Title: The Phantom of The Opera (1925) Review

So far Silent Hollywood has been producing some pretty terrible horror movies. Germany, on the other hand, have been doing exceptionally well. So let's see what happens when Hollywood really puts their striking visual style and haunting musical scores to good use in a great horror movie.
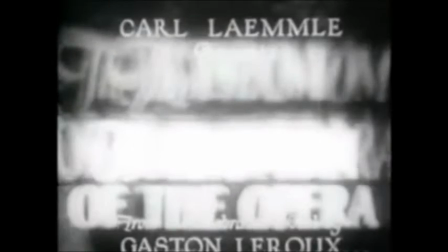0:24 As we learnt from the Hunchback of Notre Dame, Lon Chaney was the true juggernaut of his day.
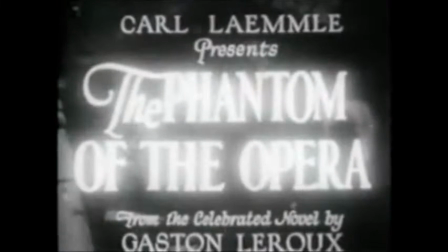0:29 Not only was he an accomplished actor, but he was a tremendous make-up artist who pioneered the way for a lot of special effects make-up we see in films today.
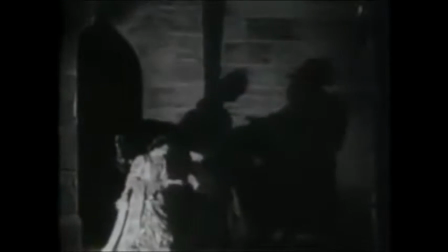0:37 And straight off the bat, the make-up work he did on The Phantom of the Opera is fantastic.
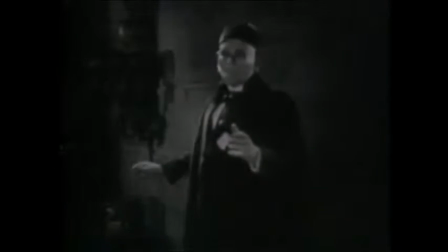0:42 He creates a haunting, wraith-like image of a murderous and tormented spectre which chills me to the very core.
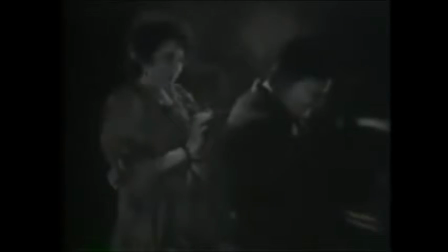0:48 On the other hand, part of what made The Hunchback of Notre Dame so good was that Chaney's athletic and energetic performance gave real life to the titular character,
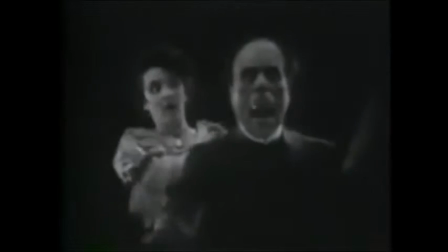0:57 whereas in The Phantom of the Opera, his dramatic and, admittedly, operatic performance makes his character quite laughable.
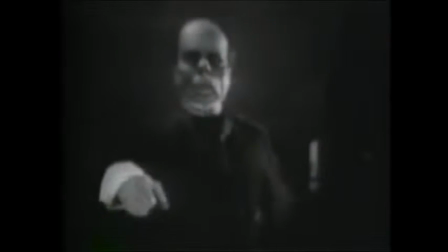1:05 Luckily for the film, it took the same approach that some of the other silent Hollywood-era blockbusters did,
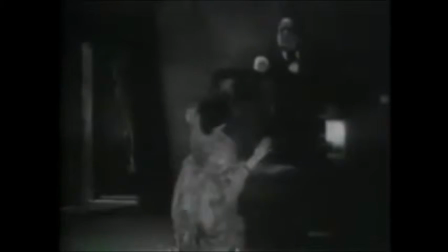1:11 and focused on the grand set design and music, as well as having a competent director behind the camera.
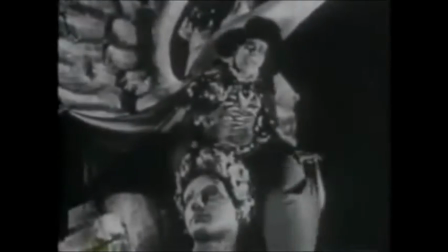1:17 This is no Dr. Jekyll and Mr. Hyde, instead it has the grandeur of the Hunchback of Notre Dame and the Thief of Baghdad,
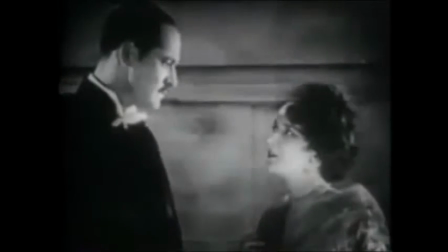1:25 whilst also taking atmospheric and stylish lighting cues from the cinema at Weimar,
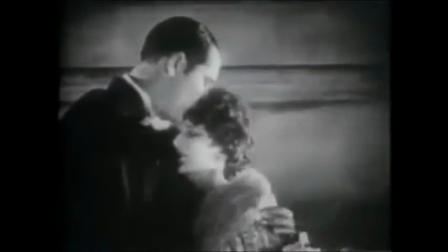1:30 Germany. The Paris Opera House is a strikingly impressive set that drips with elegance and importance,
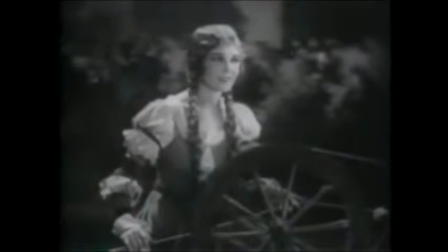1:36 while also having the atmospheric sense of foreboding that helps to make the film stand out as a horror picture.
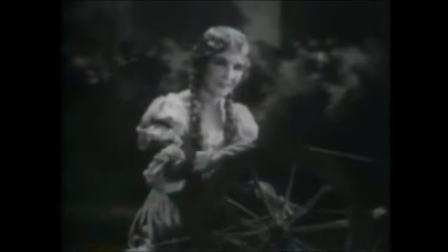1:42 And of course, the musical score complements this well.
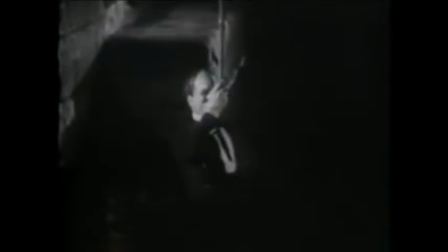1:45 The encroaching sense of evil lurking behind the shadows is suggested through the music, even if there is nothing deliberately horrifying happening on screen.
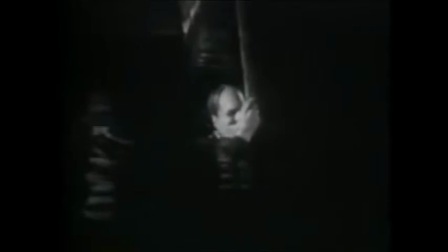1:53 Similarly, the visual horror comes from what is suggested, not what is seen.
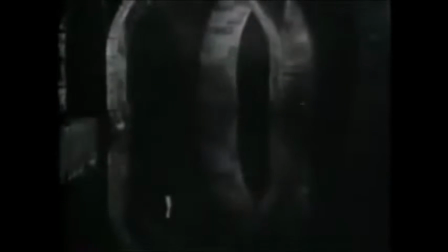1:59 Reminiscent of Nosferatu, shadows and silhouettes are used with a striking and terrifying purpose to communicate the horror to an audience,
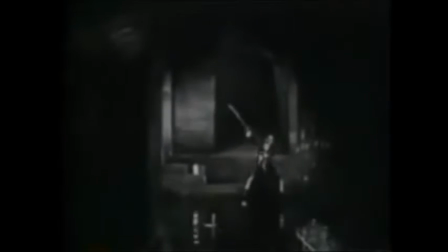2:08 and allowing their imagination to fill the blank spaces.
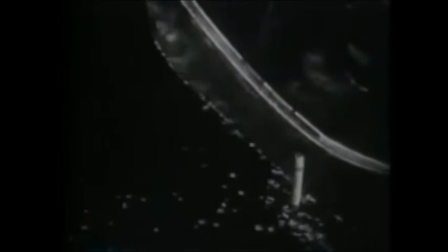2:11 Once this nerve-wracking tension has been created, the film drops the audience in otherwise mundane situations with a heightened sense of dread. One scene in a flooded labyrinth of tunnels beneath the opera house reminded me of Jaws, for all the right reasons.
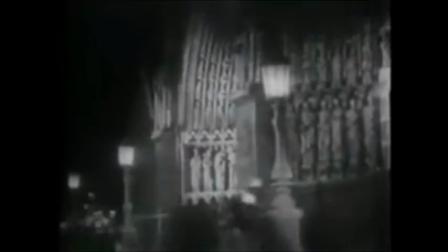2:27 While you have the traditional Hollywood ending of a courageous hero saving the day and rescuing the girl, there is an even darker ending suggested in the final moments.
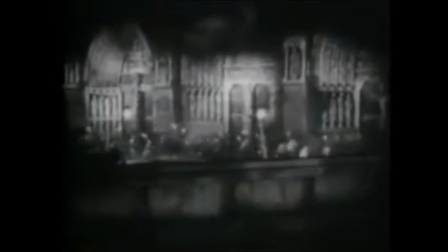2:36 In an attempt to rid the city of the phantom once and for all,
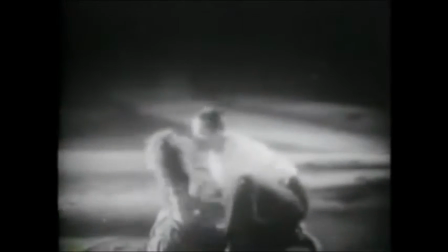2:40 the residents of Paris band together and chase it through the streets with torches and pitchforks, in a display of mob justice highly reminiscent of the French Revolution,
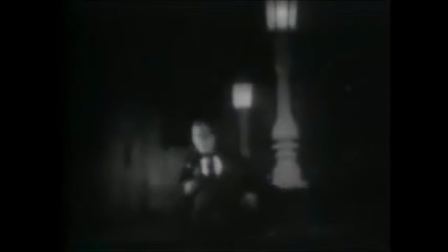2:50 despite it ending a couple of centuries beforehand.
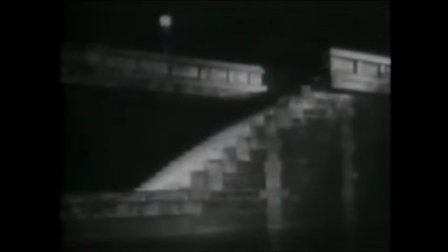2:53 Yet, as the Phantom himself is a ghost of the Revolution, it enforces the idea that the people are the true villains of the picture,
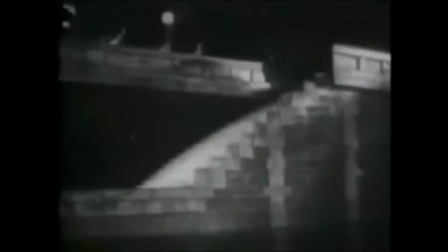3:00 and the Phantom is merely a reminder of the atrocities committed by those people in the first place.
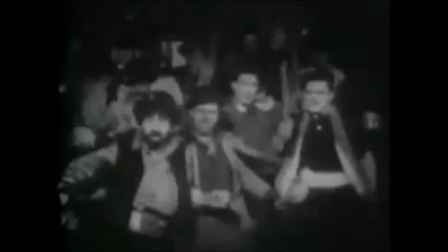3:04 The film ends with the unnerving idea that the wrong people won, and perhaps the cycle is destined to repeat itself again in the future.
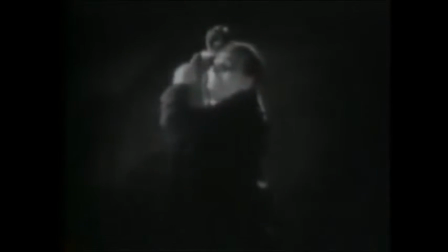3:12 For its tense and creepy atmosphere, its pioneering and horrifying makeup effects, and its understated but worrying ending.
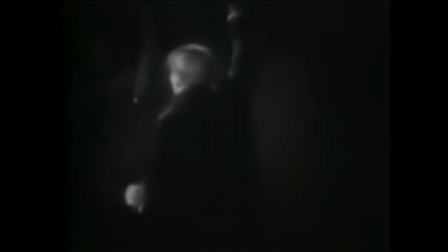3:20 The Phantom of the Opera proves that Hollywood was capable of making horror movies in the silent era.
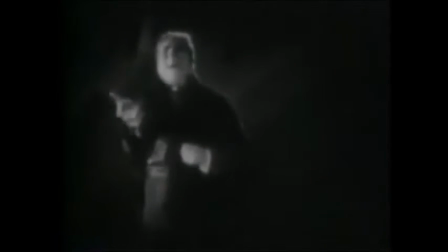3:25 While it may not have the same visual flair of the cabinet of Dr. Caligari, or take the same route of creative adaptation as Nosferatu,
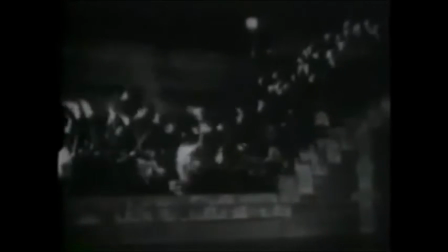3:33 it plays to its own strengths and highlights a lot of what really worked in the silent era for Hollywood.
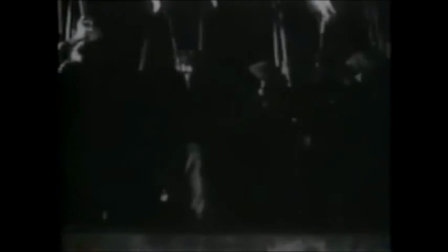3:39 For anyone looking for an old, true thrill ride, The Phantom of the Opera is a great film to watch, and certainly comes with a recommendation.
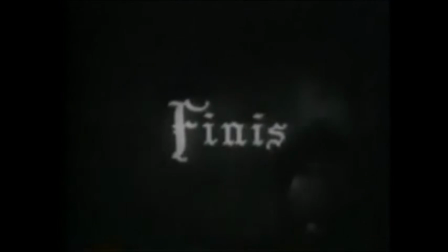3:47 3 out of 5 stars, watch it.